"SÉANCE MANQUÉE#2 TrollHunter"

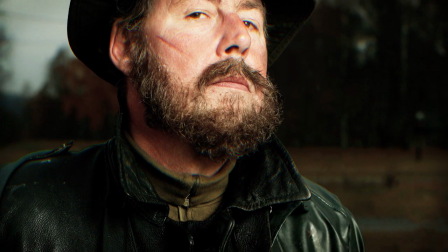12:26 Je l'imite super bien. Et il en va de même pour le personnage de Hans, point central du film qui démystifie pas mal la dimension héroïque qu'on s'imagine d'un chasseur de trolls.
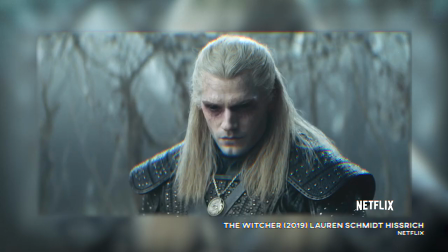12:33 On est bien loin de tous ces héros du cinéma fantastique qui nous font encore rêver en combattant de vilaines bestioles.
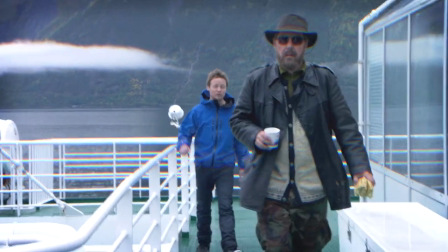12:37 Il a toujours l'air blasé et désabusé, complètement rodé par son métier qui consiste tout de même à chasser des monstres.
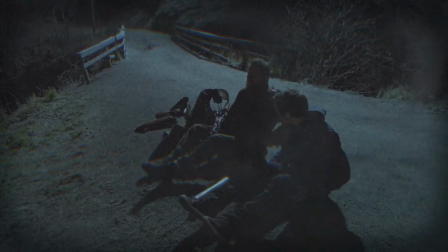12:43 Un peu de courbature, c'est tout. Des courbatures? J'en reviens pas.
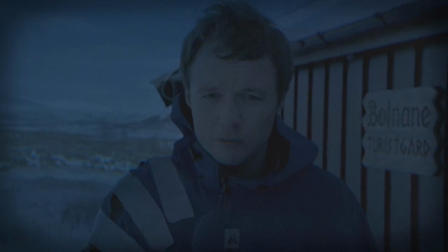12:50 Thomas va plusieurs fois le décrire comme étant un héros national, mais lui refuse car c'est une simple routine.
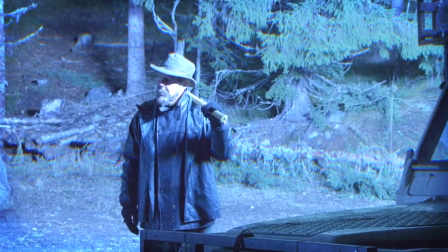12:54 Il fait juste son travail pour gagner sa vie. Et un travail qu'il n'aime pas à cause de ses conditions déplorables.
Pas de prime quand on bosse la nuit, les heures sup sont pas payées.
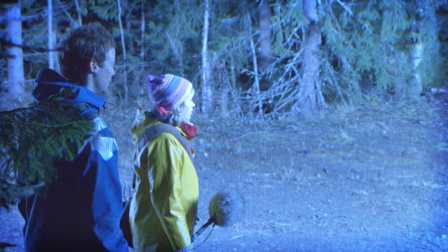13:01 Aucune compensation, pas de reconnaissance, rien.
Et ajouter à ça les actes qu'il a dû commettre et qui le tourmentent encore aujourd'hui.
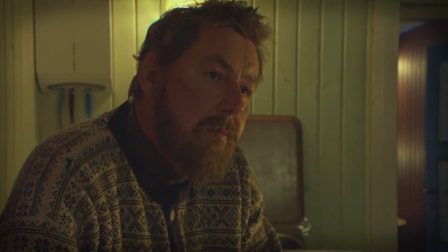13:08 Exterminer absolument tous les trolls, c'était ça les ordres. Jusqu'au dernier. Ça a été un putain de massacre.
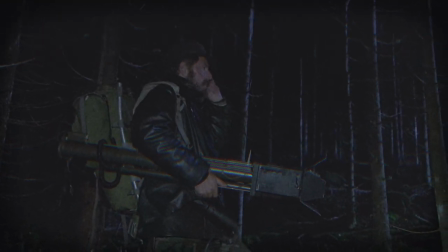13:14 Une tragédie.
Son équipement et sa grande expérience lui donnent certes un côté badass, mais au final, que ce soit sur le terrain ou en dehors, c'est juste un monsieur qui fait son travail, qui a un employeur, qui met ses petites lunettes pour lire, et qui trouve que son boulot c'est de la merde. Comme beaucoup de monde au final, hein. Tenez, à chaque fois qu'il tue un troll, Hans doit même remplir un formulaire qui recense toutes ses caractéristiques.
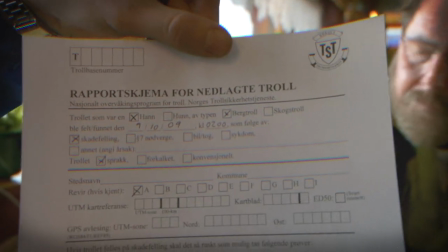13:30 Ces formulaires existent bel et bien, mais eux sont pour la chasse à l'ours. C'est vraiment traité avec beaucoup de sérieux pour rendre le tout crédible.
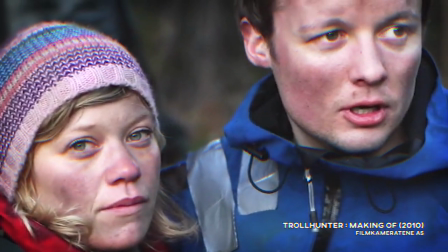13:36 Même dans son casting, comme dans nombre de found footage, il repose beaucoup sur des inconnus, dont nos trois étudiants.
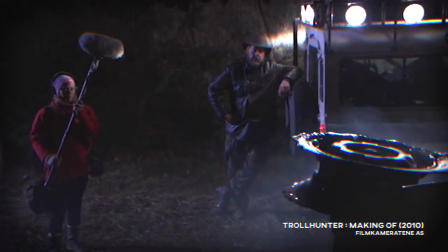13:41 André Ovredal a d'ailleurs laissé place à beaucoup d'improvisation sur le tournage pour garder un maximum d'authenticité dans le jeu.
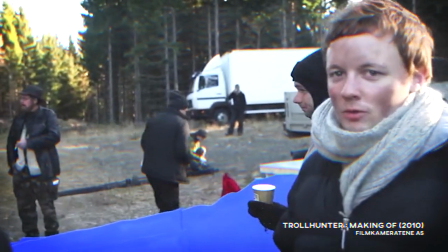13:45 Les prises où il essayait de les diriger n'étaient selon lui pas du tout convaincantes et ne dégageaient pas le réalisme voulu pour l'aspect documentaire car trop rattaché à un script.
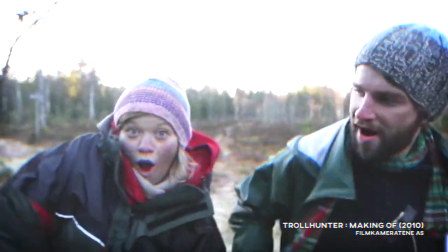13:52 En regardant le making-of, j'ai d'ailleurs plus eu l'impression de regarder des scènes coupées tellement leur jeu était naturel, permettant de retrouver leurs personnages, les rendant très attachants.
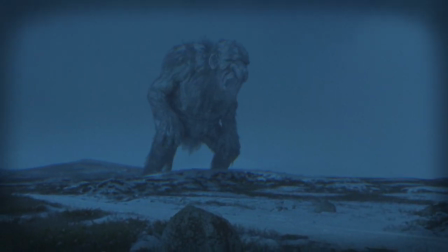14:01 Cependant, l'effet finit tout de même par s'essouffler. Quand le lieutenant arrive, c'est littéralement trop gros pour être vrai.
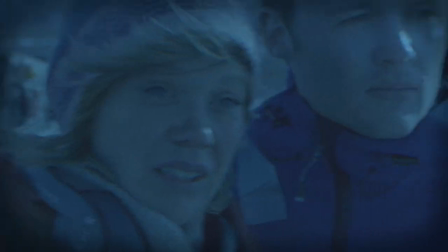14:06 On ressent même un changement dans la façon de filmer, ça me paraît plus professionnel, Malika ayant travaillé pour de grandes chaînes.
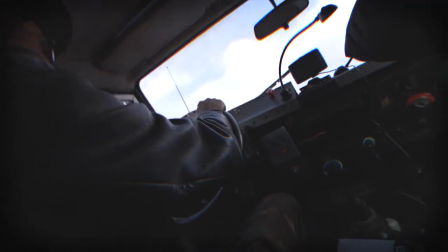14:10 J'ai bossé pour la NRK, la BBC...
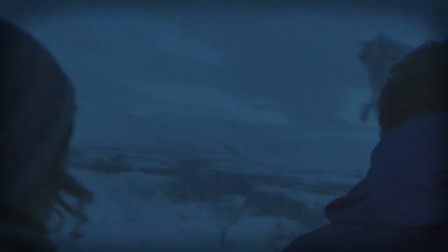14:12 Et comme elle rejoint le groupe sur le tard, elle possède moins d'interactions, jusqu'à devenir une simple caméra qui doit filmer un rapport entre des humains et une bête gigantesque, et non plus un personnage qui tient la caméra. Mais Trollhunter n'est pas un film qui se veut uniquement réaliste, comme dit plus tôt, le réalisateur avait présenté ça comme une comédie.
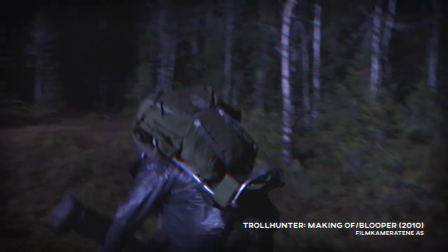14:26 Et oui, c'est drôle. Alors après, attention, quand je dis drôle, il ne faut pas s'attendre à y voir des vannes toutes les deux secondes, non là, c'est vraiment plus du comique de situation. Tout doit paraître réel, mais c'est l'absurdité de l'histoire qui crée l'humour.
Waouh!
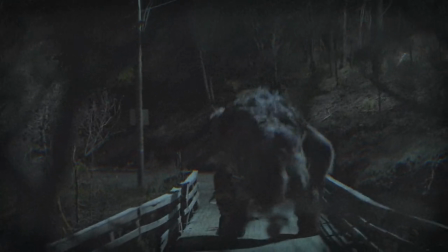14:38 En effet, même si dit comme ça, la chasse aux trolls semble être un job formidable à mettre sur un CV, le film montre bien que c'est tout le contraire, laissant dans des situations souvent embarrassantes,
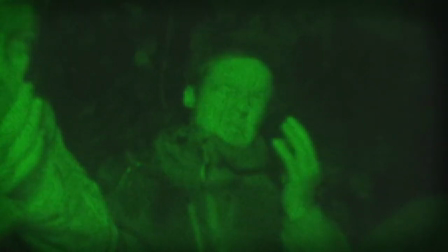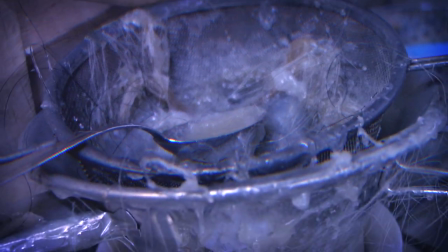14:50 et pas vraiment ragoûtante.
De l'odeur de troll. Oh non. Vous en mettez partout.
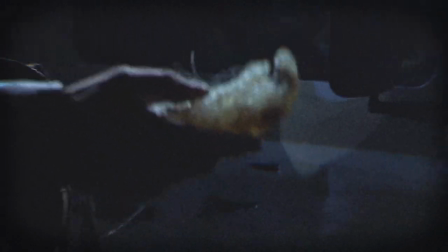14:55 Bonne touche.
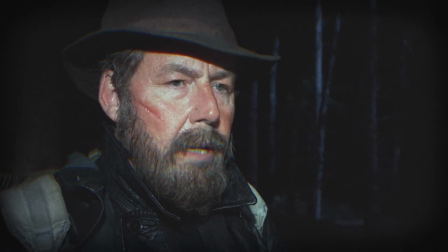14:58 Une chose que je ne vous ai pas dit, c'est que Hans, notre chasseur de trolls, est joué par Otto Jespersen, un humoriste et acteur dont le nom, je suis sûr, ne vous dit absolument rien,
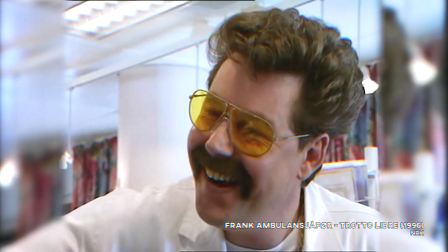15:05 mais qui en Norvège parle à beaucoup de monde. Une démarche que je trouve plutôt étrange pour du fun footage qui joue sur le réalisme. C'est comme si chez nous on voulait te faire un film à la Paranormal Activity avec au début un panneau texte avec écrit « Voici les seules images qui nous restent des victimes !» Et en premier rôle, tu castais... Franck Dubosc. Et il en va de même pour Finnegan, qui est joué par Hans Mortensen,
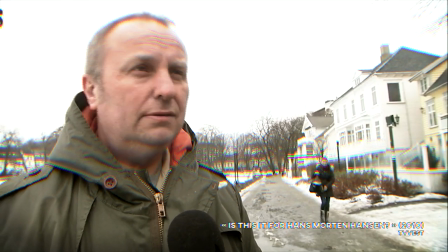15:26 un comédien de stand-up détenteur du record du monde de 2010 du plus long stand-up en restant sur scène 38 heures et 14 minutes.
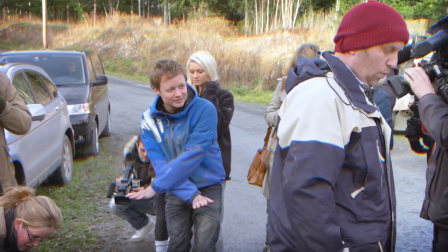15:33 Ce qui est... pas mal. Sa façon de toujours vouloir se défiler lorsqu'on lui demande des explications et ses petits regards caméra accentuent le registre comique du film.
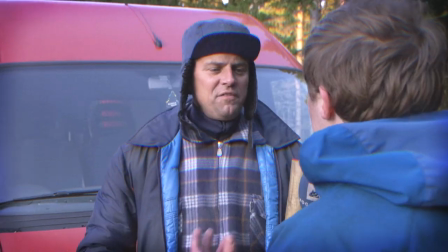15:41 Et je vous épargne toute la scène avec le polonais qui amène le cadavre d'ours, pas crédible une seconde tellement il est caricatural.
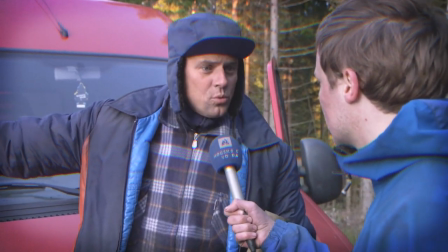15:46 En Pologne, pas demander, faire. Oh non, ça la commence.
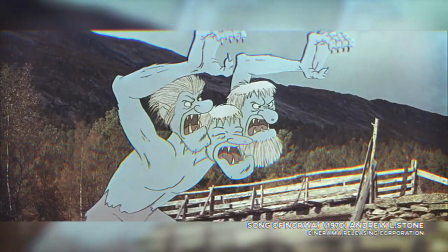15:51 Dame avec les trolls eux aussi, en plus de leur apparence assez improbable, sont réputés pour leur côté balourd et pour ne pas être non plus le couteau le plus affûté du tiroir.
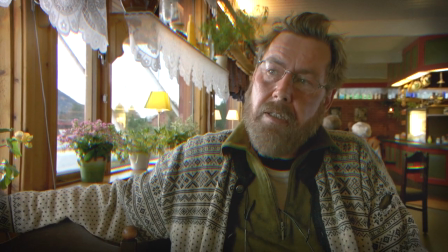15:59 J'en ai vu un jour qui essayait de manger sa propre queue. Après en avoir avalé plus de la moitié, il est tombé.
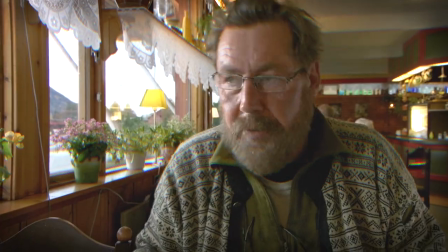16:04 Il est tombé sur le côté comme une pierre et il a dévalé toute la colline jusqu'en bas.
Pour leur passage sur grand écran, André Vredal a beaucoup puisé dans les contes.
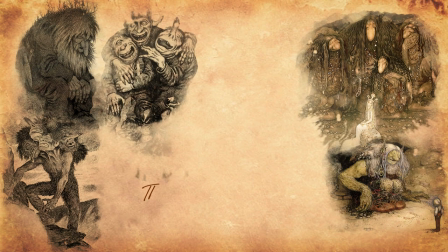16:11 Leur apparence se base sur le travail d'artistes du 19e et 20e siècle comme Theodore Kittelsen et John Bower, reconnus notamment pour leur représentation des trolls.
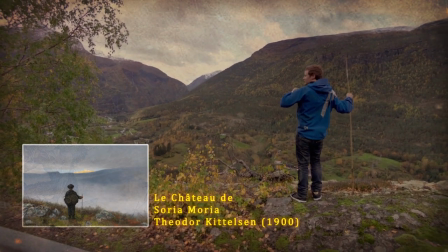16:18 Le film va d'ailleurs y faire référence plusieurs fois puisque ces contes font aussi partie de la culture de nos héros.
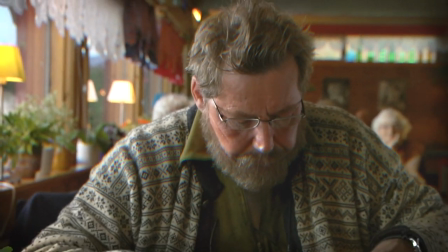16:23 Dans les contes pour enfants, les trolls s'habillent comme des humains, parlent comme des humains, ils ont des attitudes humaines.
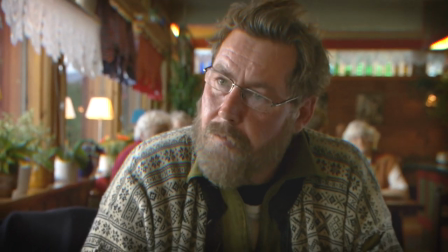16:29 Ils ne font pas vraiment peur. Ça, ce sont de belles histoires pour les enfants.